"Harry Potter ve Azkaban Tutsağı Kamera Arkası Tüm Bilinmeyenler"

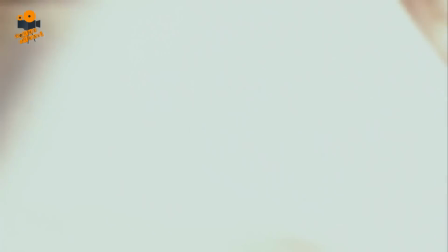(0:09)
Perde Arkası kanalından herkese merhaba. Bu bölümde Harry Potter serisinin 3. filmi olan Azkaban Tutsağı filminin perde arkasını sizlerle paylaşacağız.
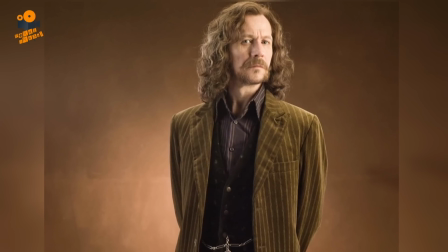(0:20)
Sirius Black'in isminin nereden geldiğini, ruh emicilerinin oluşturulma sürecini,
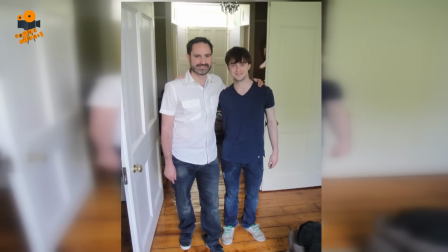(0:25)
oyuncuları eğitmesi için sette bulunan illüzyonisti ve filmle ilgili çok daha fazlasını bu bölümde bulacaksınız.
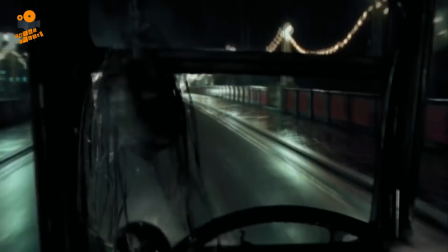(0:33)
Harry'nin bindiği büyülü Hızır otobüsünün çok hızlı olduğunu göstermek için sadece görsel efektler kullanılmamış.
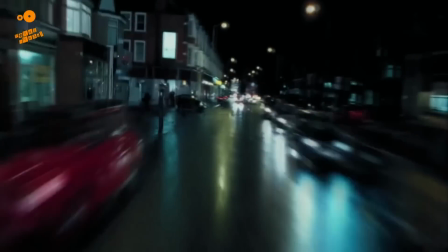(0:39)
Otobüs normal bir şekilde gitmiş ama trafikteki diğer tüm araçlar salyangoz hızında hareket etmiş.
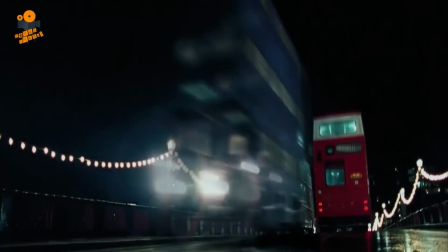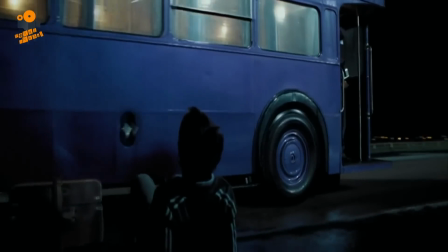(0:52)
Hızır otobüsünden iki tane yapıldı. Biri iç, diğeri ise dış çekimler içindi. Normal bir Londra otobüsüne bir kat daha eklenip mora boyanmasıyla oluşturuldu.
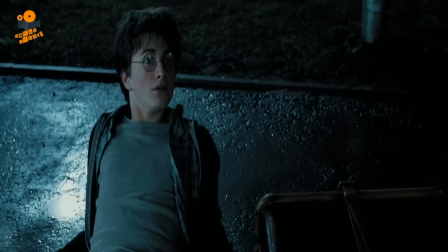(1:00)
Otobüslerin üst kısmı da köprülerin altından geçebilmesi için sökülebilir şekilde tasarlandı.
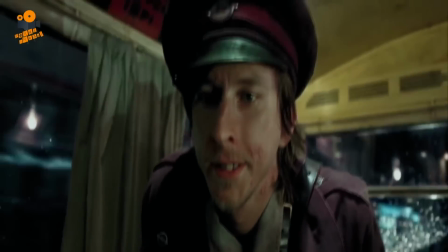(1:08)
Ayrıca otobüsün şoförünün ve biletçisinin isimleri Stanley ve Ernie. Yazar Rowling bu karakterlere büyük babalarının isimlerini vermiş.
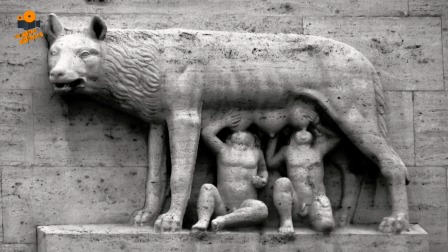(1:19)
Profesör Remus'un adı Roma mitolojisinde iki dişi kurt tarafından yetiştirilen ve ülkenin kurucusu olan Romulus ve Remus'a dayanıyor.
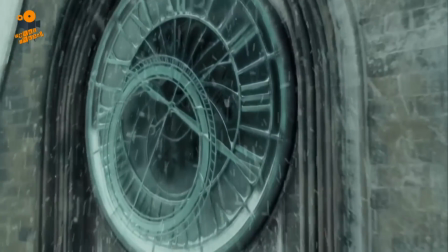(1:29)
Filmde görünen büyük saatin tasarımı Çek Cumhuriyeti'ndeki Orlo ismindeki eski şehir saatine dayanıyor.
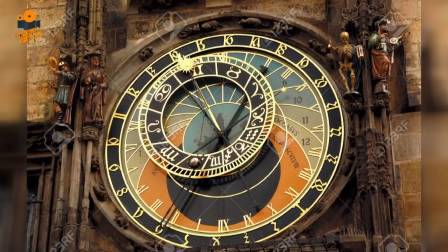(1:34)
Orlo yalnızca zamanı değil, zodyak işaretini ve ayın ve güneşin konumlarını da gösteriyor.
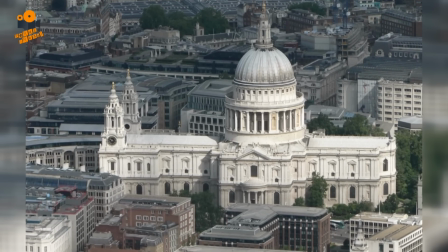(1:44)
Londra'daki St. Paul Katedrali'nde bulunan geometrik merdiven, bu filmde kehanet sınıfına giden merdiven olarak kullanıldı.
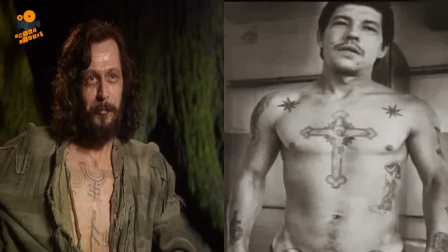(1:53)
Sirius Black'in dövmeleri Rus mahkumlardan esinlenilerek oluşturulmuş.
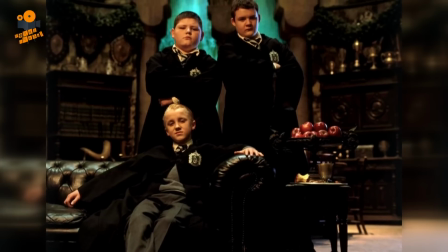(1:59)
Crabbe ve Goyle'un ilk iki filmde olduğu gibi bu filmde de diyalogları yok.
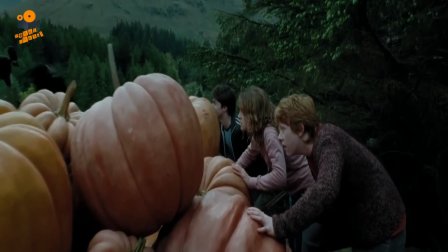(2:06)
Filmde görülen kargalar Afrika alaca kargaları. Kaliforniya'da yetiştirildiler. Çünkü vahşi kargalara göre eğitimleri daha kolay yapılabiliyordu.
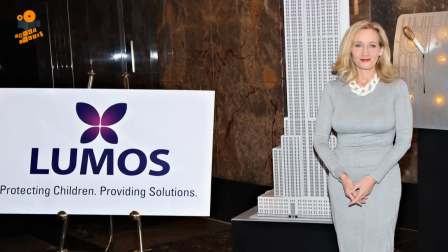(2:16)
Lumos kelimesi aynı zamanda yazar Rowling'in sahip olduğu çocuklar için yardımda bulunan bir kuruluşun adı.
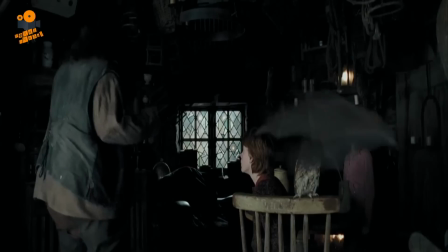(2:24)
Hagrid'in kulübesinde uçuşan yarasalar gerçek. Yarasaları eğitmek ekip için çok zor olmuş.
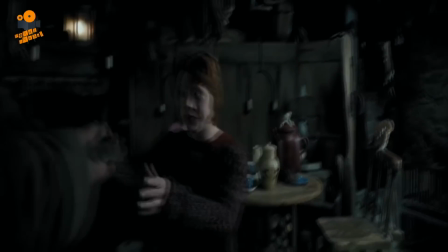(2:29)
Hayvanların eğitmenleri onları kontrol altında tutmak için yiyecek ödüllerini kullanmışlar. Özellikle yarasalar muza bayılıyormuş.
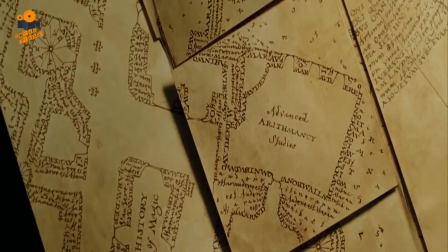(2:39)
Çapulcu haritasını tasarlarken grafik tasarımcılar klasik kenarları yanmış hazine haritası taslağından sapmak istedi.
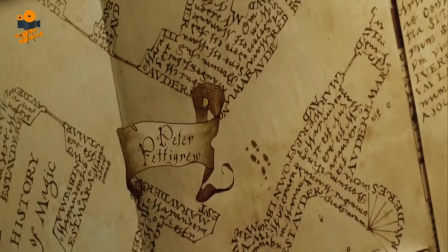(2:45)
Bunun yerine de her biri farklı katlanmış bir Hogwarts haritası tasarlandı. Harita üzerindeki alanlar da çizgiler yerine kelimelerle gösterilecek şekilde yapıldı.
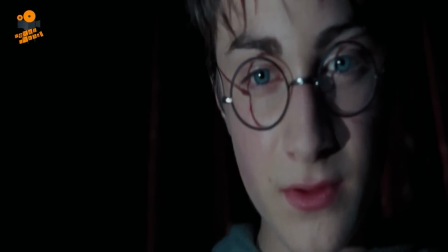(2:53)
Harita eski bir kağıt üzerine basıldı ve eski bir parşömen görünümü vermek için özel bir kahve karışımıyla yaşlandırıldı.
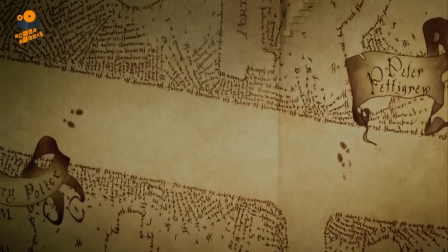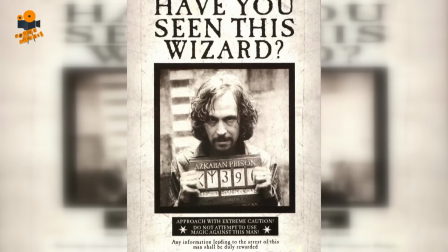(3:06)
Aranıyor afişlerinde Sirius Black'in resmi altındaki sembollerde ölü ya da diri yazıyor.
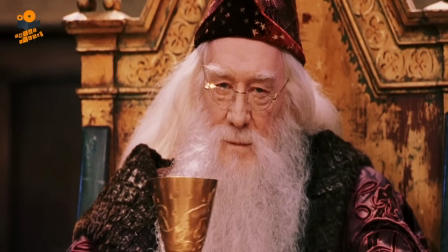(3:12)
Film ekibi Dumbledore karakterini canlandıran Richard Harris'in ölümü üzerine yeni Dumbledore için Yüzüklerin Efendisi'nin Gandalf'ı Ian McKellen'a teklif götürdü.
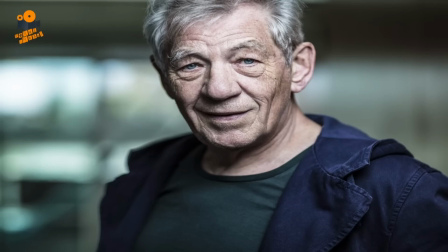(3:20)
McKellen ise bir efsaneyi canlandırdığını ama hayatına bir efsaneyi daha eklemesini zor olduğunu söyledi.
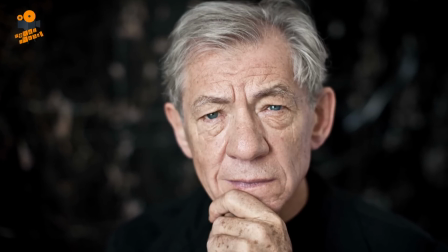(3:26)
Ayrıca McKellen bu rolü almasının uygun olmayacağını çünkü Richard Harris'in kendisini korkutucu bulduğunu söylemiş.
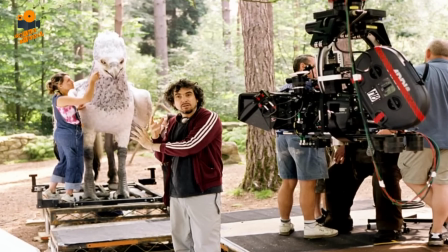(3:34)
Filmin yönetmeni Alfonso Cuarón, Harry,
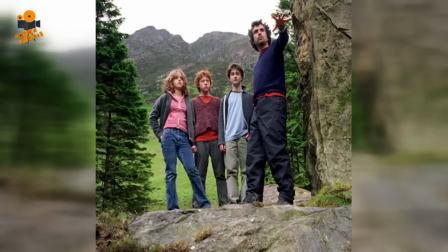(3:36)
Ron ve Hermione'nin kendi kişiliklerini daha fazla yansıtabilmeleri için Hogwarts üniformalarından daha fazla günlük kıyafetler giymelerini istiyordu.
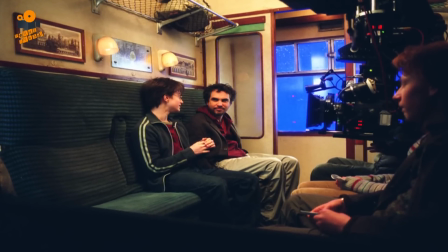(3:44)
Ayrıca daha gerçekçi olması için okulun bazı öğrencilerinin kıyafetlerini düzgün, bazılarının kravatlarını veya gömleklerini dağınık şekilde giydirdi.
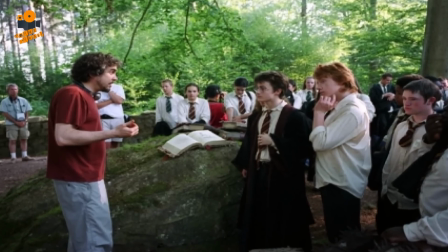(3:51)
Bu filmle ilk iki film arasındaki en belirgin fark karakterlerin kostümleri. Karakterlerin çoğuna tamamen yeni elbiseler geldi.
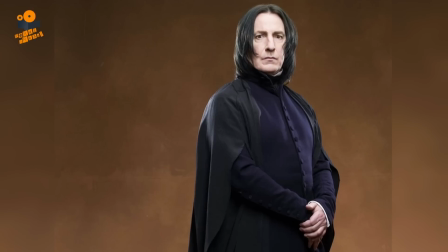(3:57)
Hogwarts okul formaları ve Quidditch cübbeleri de yeniden tasarlandı. Filmde kıyafeti yeniden tasarlanmamış tek karakter ise Severus Snape oldu.
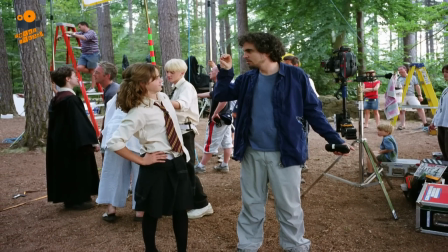(4:07)
Yönetmen Alfonso Cuarón, Hogwarts'ta yaşayan küçük insanların olmasını istiyordu. Ama kitabın yazarı Rowling bu fikri veto etti.
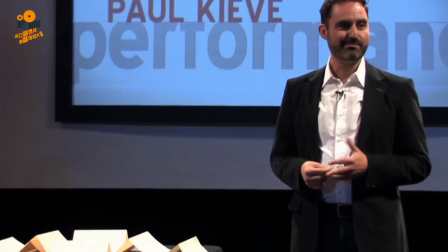(4:15)
Filmde illüzyonist Paul Keel danışman olarak bulundu.